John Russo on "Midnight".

recognize her and I had to shoot I couldn't lose it but you know I didn't have money to to go through it all again and redo it so
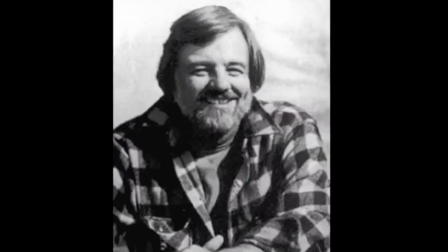[12:28]
when I showed the movie to George he was on the phone doing things and watching movie at the same time to be fair but that scene came up and George said who are those people I think if you're paying attention you do I haven't had people ask me that question George was the only one so I I guess they do get it, but man.
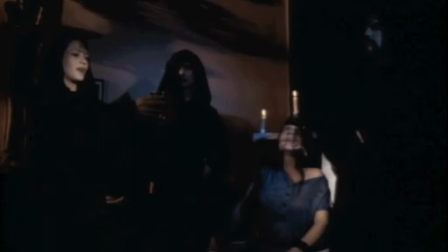[13:00] Almighty Lord Satan, we worship you with all our hearts and humbly submit to your desires and commandments.
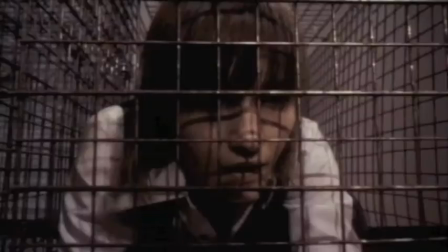[13:06]
My first edit ended just like the book with the girl in the cage and you know she's going to die. And Sam said that we're going to have trouble getting our rating and if we have this uncompromising ending, we'll never get it and so you should probably shoot a new ending. so I wrote all that stuff when the stepfather does come back.
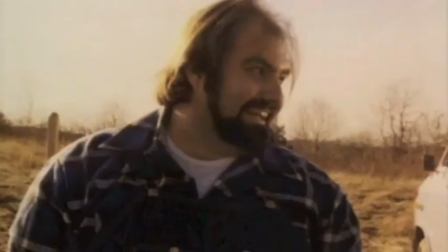[13:26] You like that, wouldn't you, big brother?
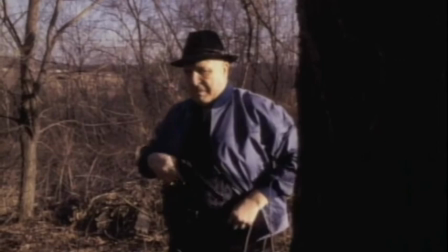I had to change the ending. He didn't come back. He ran away. And I had another scene with the wife where he lies to the wife about it. I had to take that scene out,
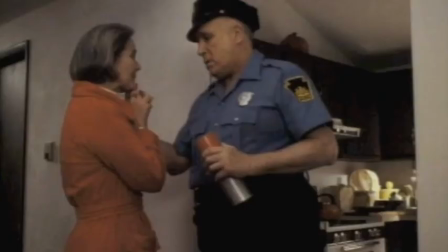[13:46]
and I had to figure that the audience would probably buy that he had a change of heart and
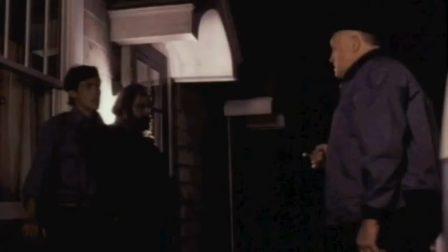[13:54]
didn't after all come after his if that if I wouldn't have taken that second scene out you really wouldn't have bought it in that ending actually Amplis comes
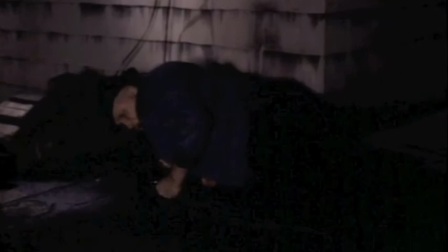[14:02]
after her and she she gets him with the with the sickle in the stomach and he dies and then we decided
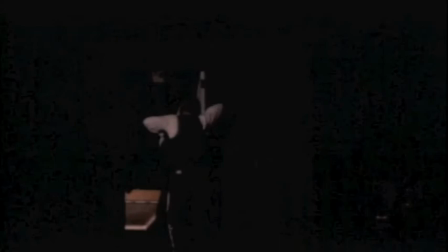[14:09]
Sam or somebody said that's too much sometimes less is more I
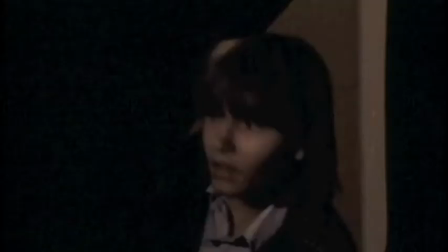[14:17]
had a lot of problems with midnight because it's really funny too because
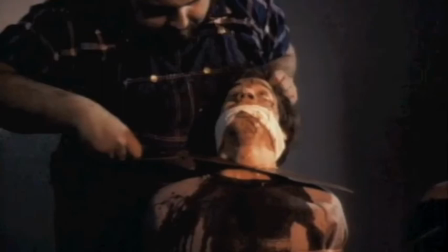[14:22]
the machete that the that the cops head gets cut off with was the same machete that Tom used in Friday the 13th okay very same one and Friday the 13th got an R because it was paramount with all the blood and gore there and that's a major you know so now I come along and they're gonna give me an X and they made me take things out to make me look like an idiot like
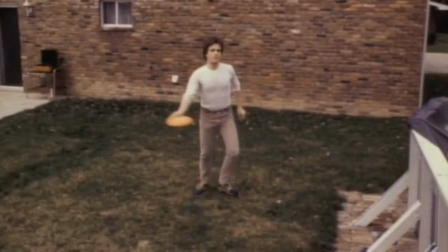[14:51]
I had when the girls toss in the frisbee and the bad guys grab her well I had to cut out the next scene and they
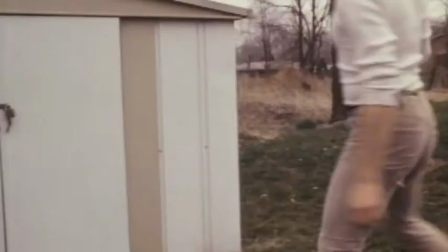[15:05]
said that I had the husband come come after her and then he gets grabbed
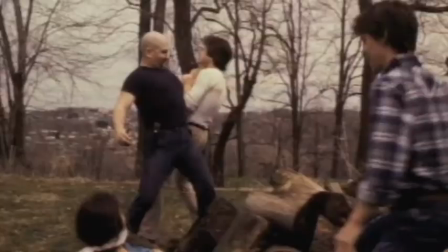[15:10]
and he's stabbed but he's behind a wood pile you just see the dagger
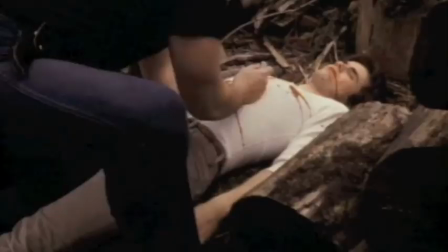[15:15]
going up and down you don't even see any and being stabbed but it was a very effective scene he gets grabbed by the throat thrown down and it was shocking you know it worked well it worked too well they said take it out what so now i'm the idiot that had a girl captured and the husband went about his business as if not
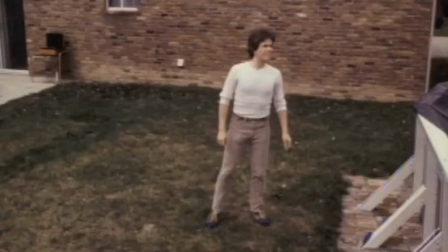[15:37]
he didn't care enough about his wife to come after her
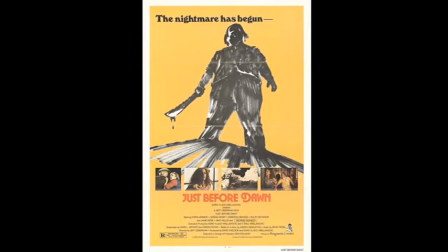[15:45]
Friday the 13th came out and then a rash of imitators and so
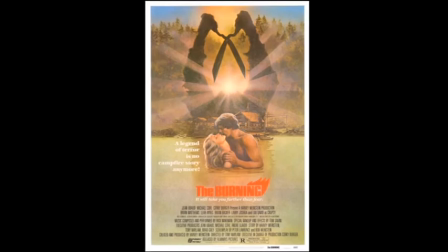[15:51]
by the time Midnight was ready there was a glut of slasher films. So Sam's idea, Sam Sherman said he was going to hold it out of release for a while till the glut subsided. But it didn't subside, it got worse.